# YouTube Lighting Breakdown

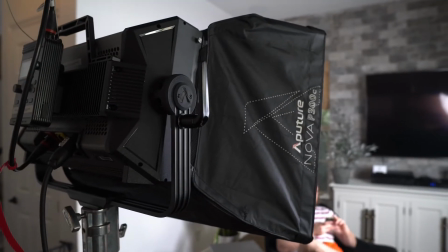[4:09]
And it also just helps me a lot with lighting and kind of understanding what's going on. Today we're using the Aperture P300C.
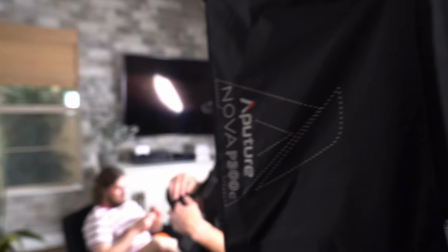[4:16]
I got that set up, and I really love this light a lot. It's got Bluetooth control going into the Sidus link.
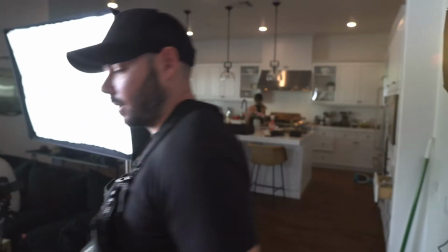[4:23]
It allows me to control all of my lights actually that are Aperture lights through the iPad, which is really fantastic.
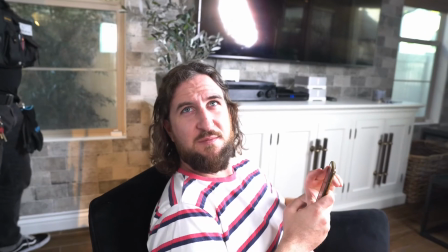[4:35] Getting some fire footy for Scott's Films YouTube? Yeah, man. Hell yeah.
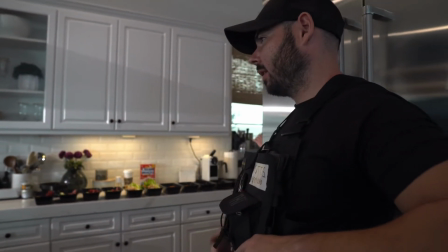[4:40]
We kind of had to hit the ground running and quickly capture some B-roll of these meal preps.
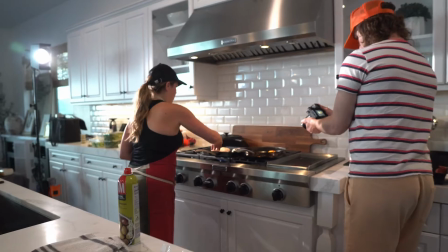[4:45]
There was some food being prepared, and we had to quickly just capture some B-roll.
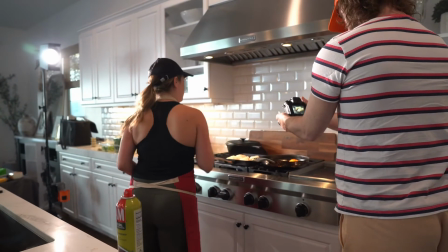[4:50]
So I went ahead and I took a 200D and just kind of backlit some of this food as it was being prepared,
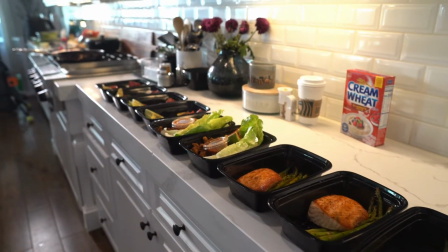[4:55]
so we could just get some nice texture on it, and it looked great.
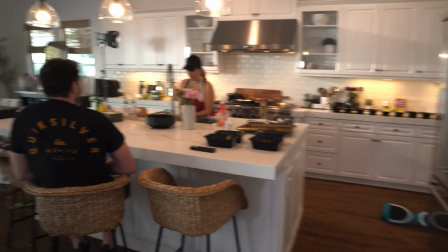[5:03]
Alright guys, so this is our set. Just want to take you guys through some of it.
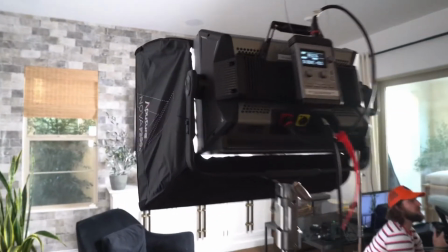[5:08]
We have the Nova as our fill. Just a low boy stand.
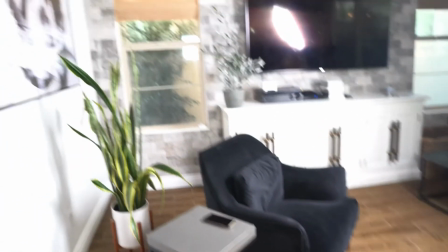[5:15]
It's going to be our set right here where Talon is going to be sitting.
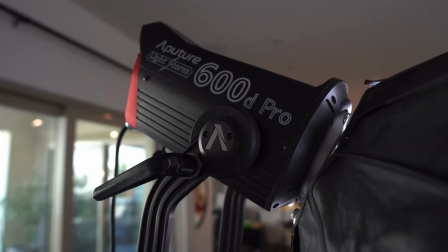[5:19]
And we have a 600 on another low boy.
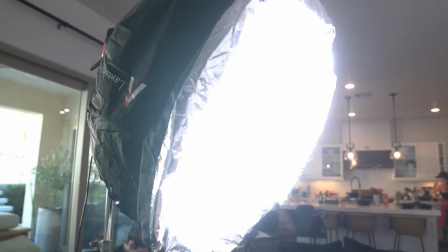[5:25]
That's going into a lantern. We're using a little TV as a monitor.
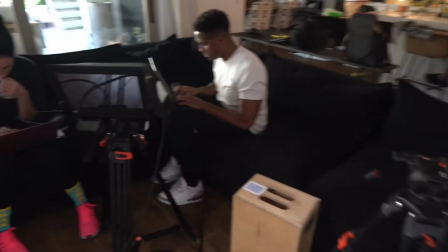[5:32]
Here's our main camera with a teleprompter. So just shooting some B-roll here out on the treadmill and around the house, some cooking, some stuff going on here in the kitchen. Yeah, just getting some general content all around the house.
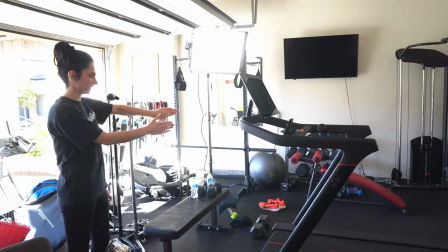[5:50]
So it's kind of run and gun.
Do you want to move it down that way more? No, maybe a touch.
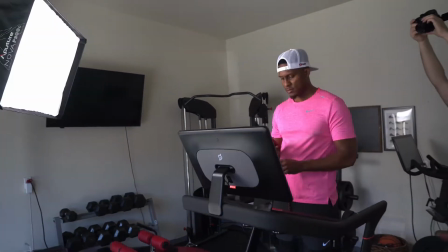[5:57]
So for this setup in the garage, we had to move the treadmill around a little bit.
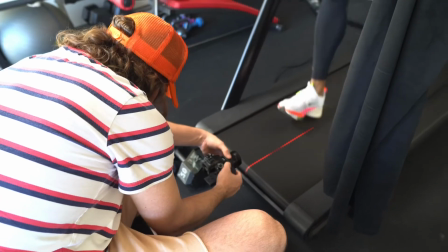[6:03]
We wanted to get some shots of our talent here exercising and doing his thing in the home gym.
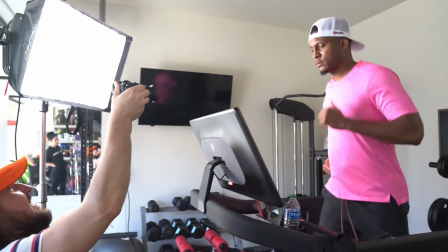[6:09]
So I just opened up the garage door and I took one of the Nova panels with the softbox
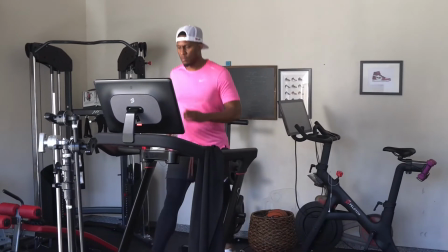[6:14]
and just kind of pushed that off to one side just to kind of look a little bit like daylight.
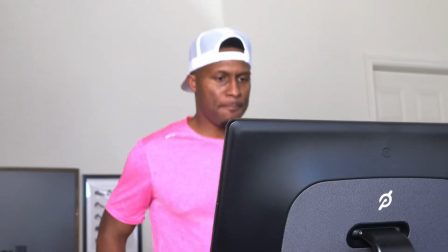[6:18]
It's just set to 56K color temperature,
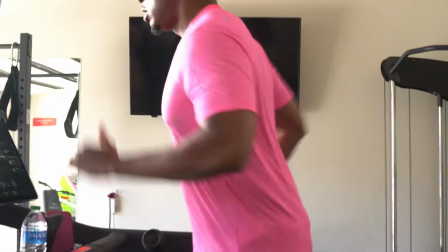[6:23]
and I just had that kind of pushing through as if it was kind of some more of the daylight just pushing across.
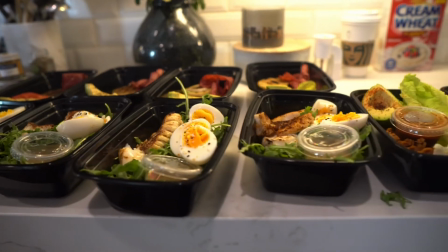[6:32]
And back on the interior stuff, I had that 200D that was also set to daylight, kind of off in the corner.
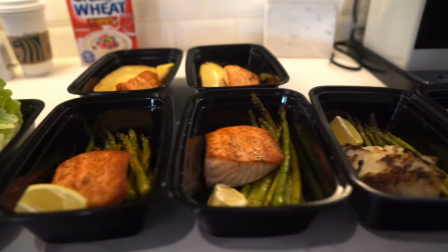[6:40]
And here's just a kind of a look at some of the food, some of the real tasty food that we were preparing.
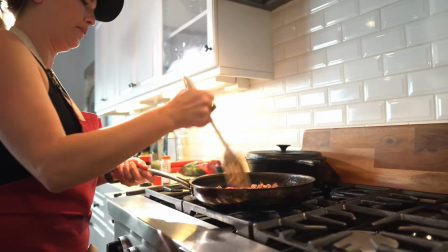[6:44]
And then here is our home chef, and she's doing her thing, making some ground beef or whatever that is.
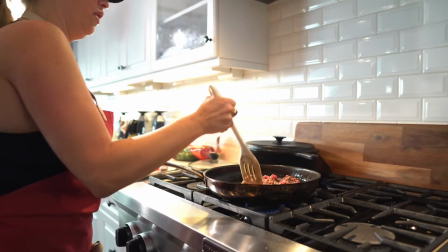[6:51]
And we just kind of backlit it with that 200D with kind of like a spotlight.
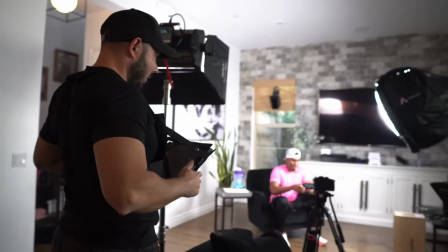[6:57]
And then once we finally got back inside into our talking head kind of YouTube setup,
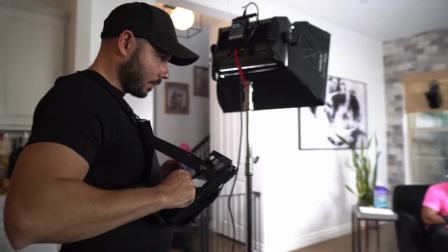[7:03]
I had my 600D as my key,
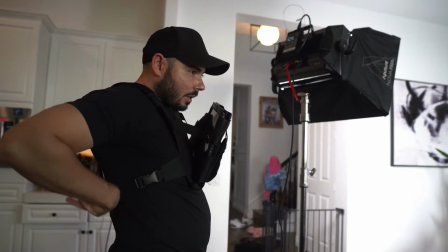[7:07]
my Nova panel as a fill, and then I had it all going into the iPad.
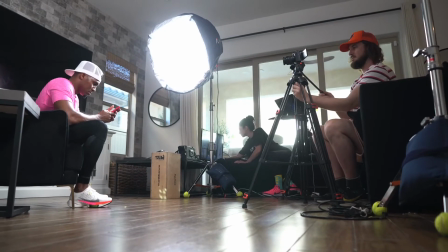[7:13]
And then I repositioned that 200D that we were using for the cooking stuff, and then I went and I set that up in the background,
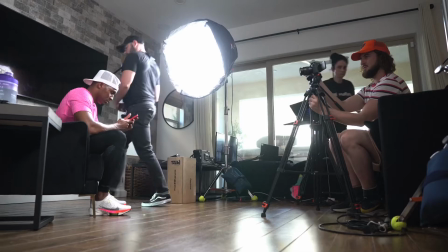[7:22]
and I just have it kind of wedged up into the blinds there,
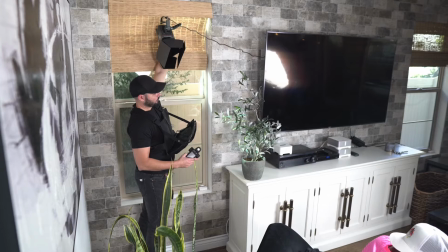[7:29]
you can see, and it was just connected to a Cardellini clamp,
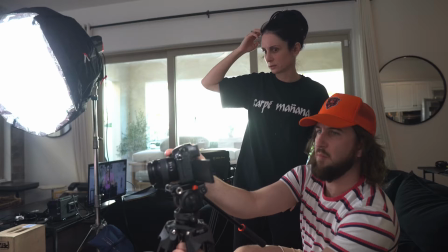[7:32]
and I just positioned it just so that I could get it just right in the right angle, but just kind of out of frame.
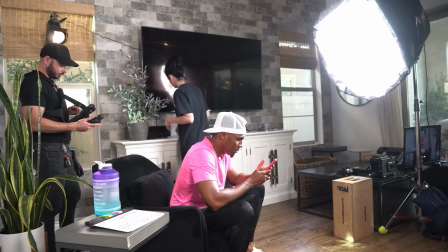[7:38]
And that's just my little hair light, little scratch light edge that's just kind of separating the talent from the background.
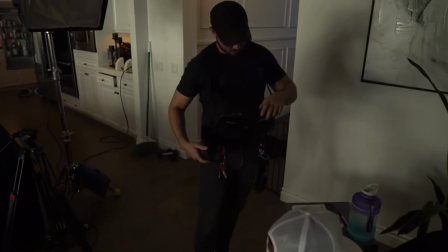[7:45]
And here I am, I'm just dialing in some of the settings.
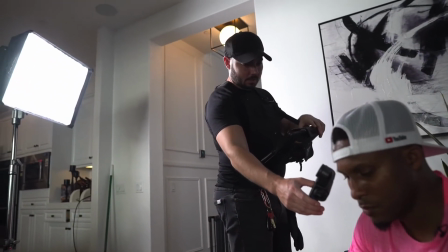[7:50]
What I like to do is I use my light meter and the iPad at the same time, so I don't have to go around to each light and individually dial them in.
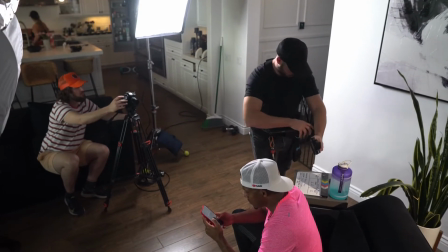[8:00]
I don't remember my settings, but I think this was probably around F4 with my key,
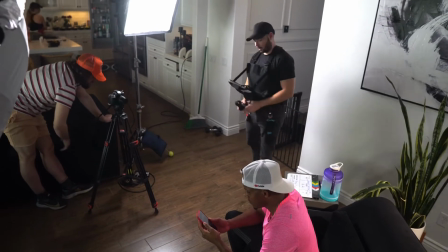[8:06]
and then I think I was around 2.8 or something like that with both the background hair light and also the fill.
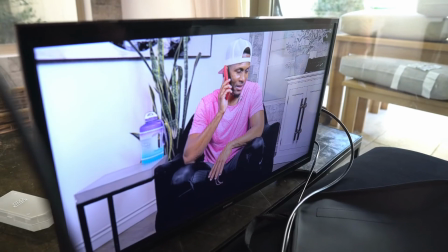[8:14]
And yeah, there's that monitor again, as you can see, that we were using to get an idea.
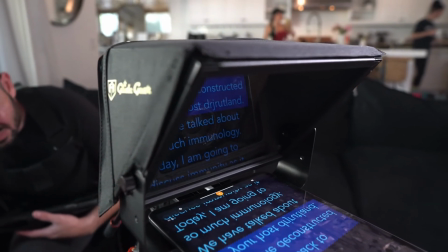[8:21]
Also this glide gear teleprompter that you can use with a iPad.
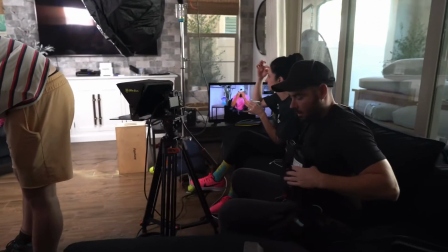[8:28]
You just put it right in the front, and then you can use the iPad teleprompter app. Is absolutely fantastic.
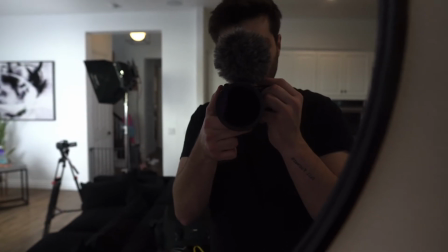[8:34]
We've been using this teleprompter quite a bit, and it works really, really awesome for talent.
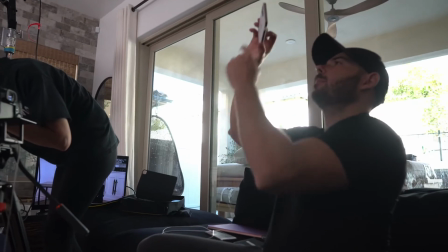[8:39]
Shout out to Chad here for helping me out and shooting some behind the scenes.
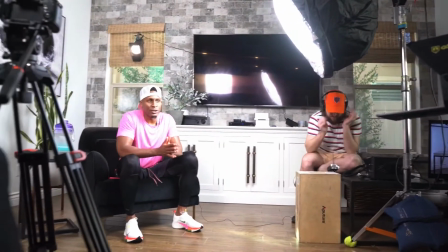[8:45]
Took a lot of photos on this one. Be posting some stuff on Instagram, so you guys can check those out.
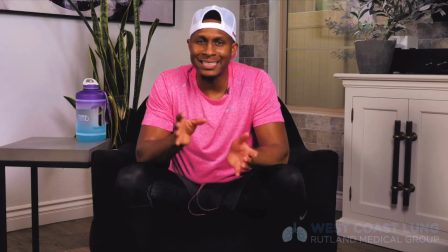[8:53]
So yeah, this is basically our first setup of the day with the 600 and the lantern keying,
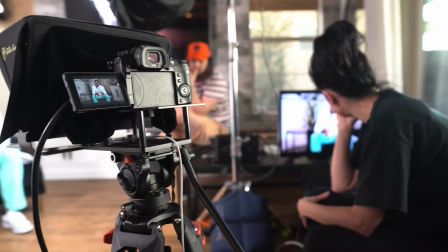[9:00]
that background light up there on the Cardellini clamp. We're shooting this on some GH5s.
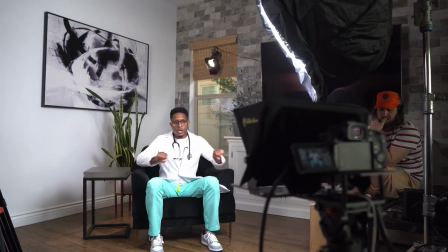[9:08]
Chad approves. And yeah, I mean, they're pretty good cameras. They're pretty crispy, good for this, internet content.
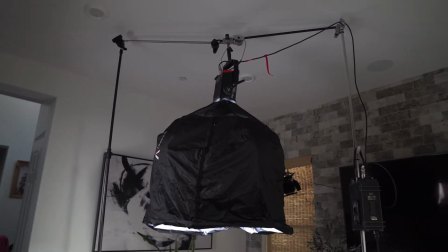[9:16]
And here's a look at our second setup, where we have this other light that's coming down.
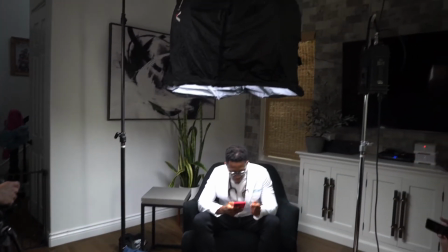[9:23]
We needed something that was a little bit, more low key, a little darker. The subject matter was a little bit darker.
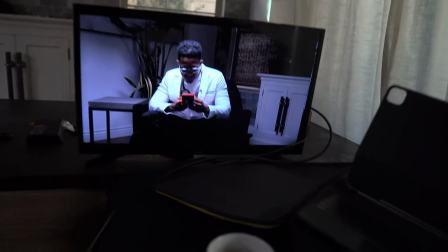[9:31]
So we kind of needed something a bit moodier for this type of shot, kind of falls off into the background.
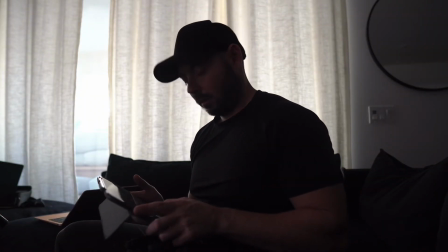[9:37]
So here I am just dialing in my levels, and here's a look at the final shot.
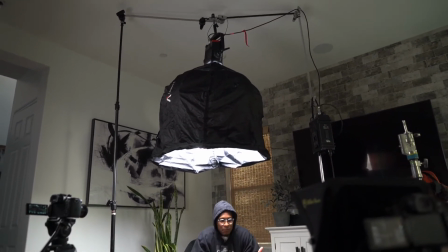[9:41]
So this setup here is called a goal post. What I did with the C-stand arms is I just strong-armed them together,
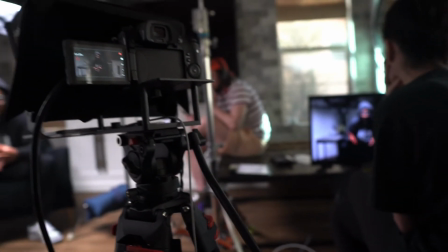[9:48]
and then I put a Cardellini clamp right in the middle to support the 600D, and then I just had the lantern
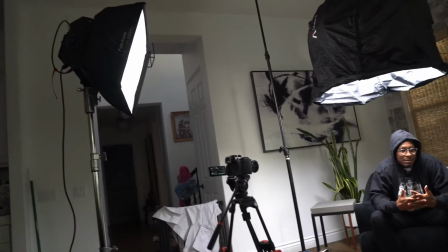[9:56]
and the skirt going around it to create a little pool of light. And then I just have the Nova panel just kind of on the side, just adding a little fill.
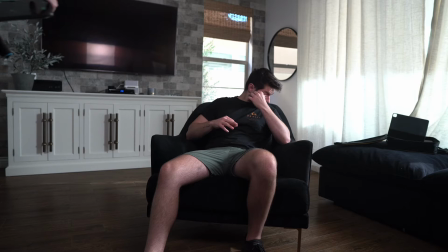[10:03]
So here's our third setup. We're just kind of getting the blocking together.
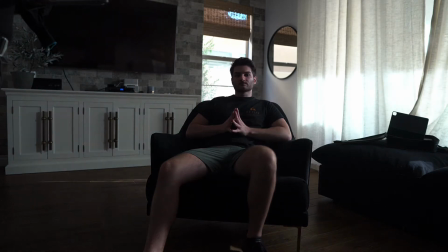[10:07]
I had Chad go ahead and sit in for me so I could dial in the levels and kind of figure out where I wanted things to look.
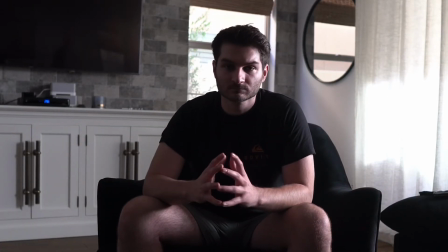[10:15]
Sometimes it's really helpful when you're lighting something to actually have a person actually sit in and see what the lighting is doing on their face.
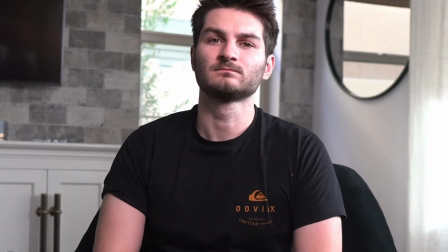[10:24]
A lot of times you don't have talent, or not everything is ready. Maybe the cameras aren't ready.
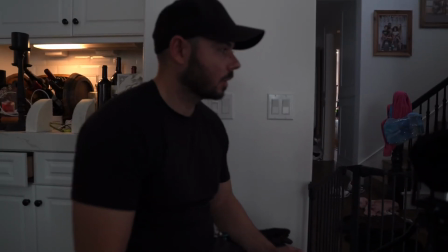[10:29]
Maybe, you know, not all the staging is ready, but it's good to have somebody just kind of sit in and you can see what the lighting is doing.
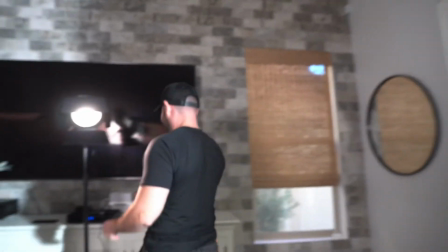[10:38]
So that's really helpful in a lot of scenarios. So once you start kind of roughing things in, so I decided to put this backlight.
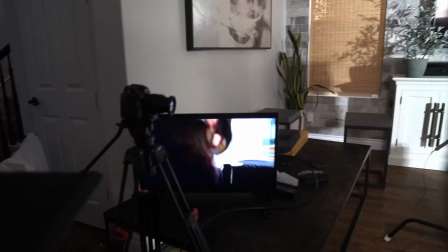[10:48]
So we wanted to add a little bit of negative fill here, and I didn't actually have a floppy,
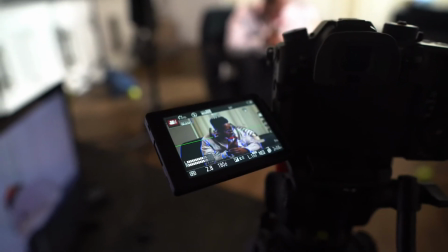[10:54]
so I ended up just taking a black towel and just kind of bringing that in on the one side just to add a little bit of contrast.
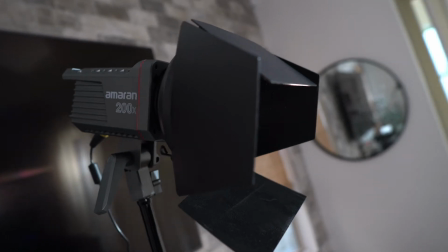[11:01]
Sometimes you don't need a whole lot just to block a little bit of light. And here I am using the 200X one more time.
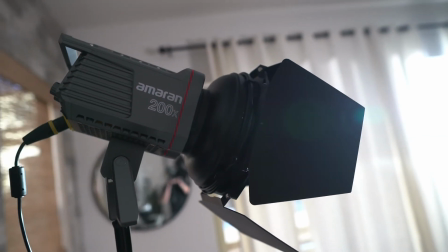[11:09]
200X is actually nice because it's bicolor, so you can, you know, either go daylight or all the way down to I think like 2700.
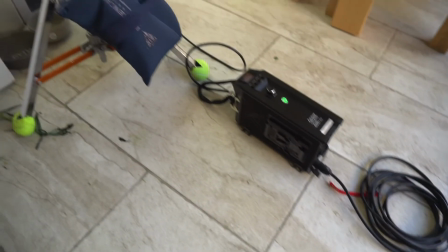[11:17]
Only using 3 lights here. I've been using 3 lights throughout the whole day, and that's really kind of all I needed.
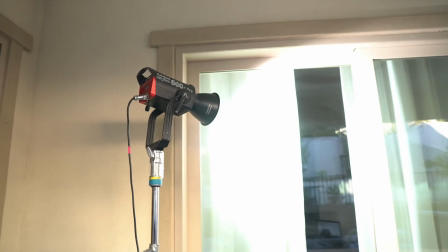[11:22]
It's just a key fill in the back. The 600D Pro is super powerful.
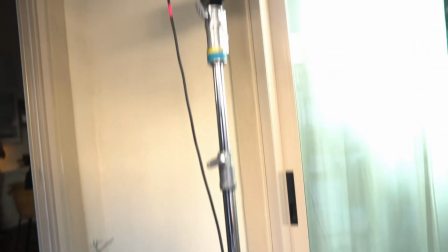[11:29]
I was actually able to use it outside pushing through the window, which was fantastic.
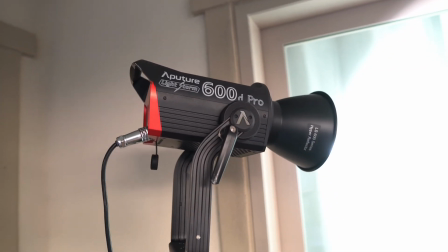[11:36]
And that's kind of like one of the best ways to use this light is actually through windows because it is so powerful.
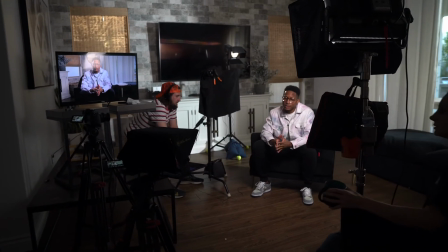[11:42]
So I didn't actually need that light to be inside with us.
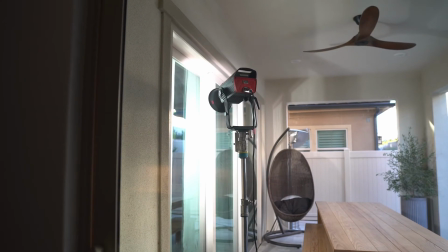[11:46]
It was actually, you know, outside on the patio pushing through,
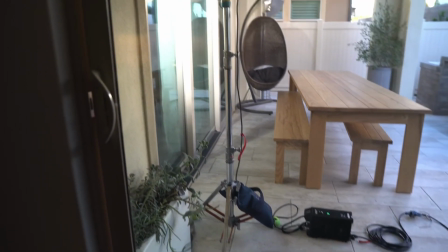[11:51]
and it looked very natural coming through the curtains there as a key.
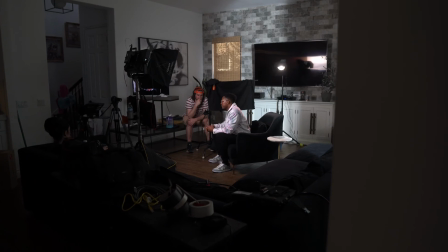[11:56]
And then I just, you know, used my other 2 lights just to kind of bring up the ambience, and that was it for this last setup, and it actually looked pretty good.
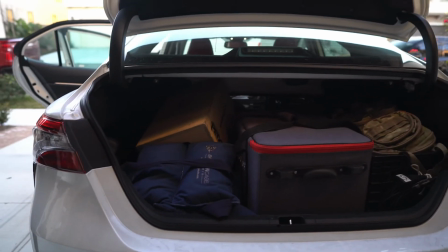[12:06]
And that's what we rolled on. All right, so finally just wrapped up. We finished up all of our setups. We did about 3 setups today. Hope you guys enjoyed seeing how we light a scene. Once again, I'm Scott Stevenson. Thanks for watching.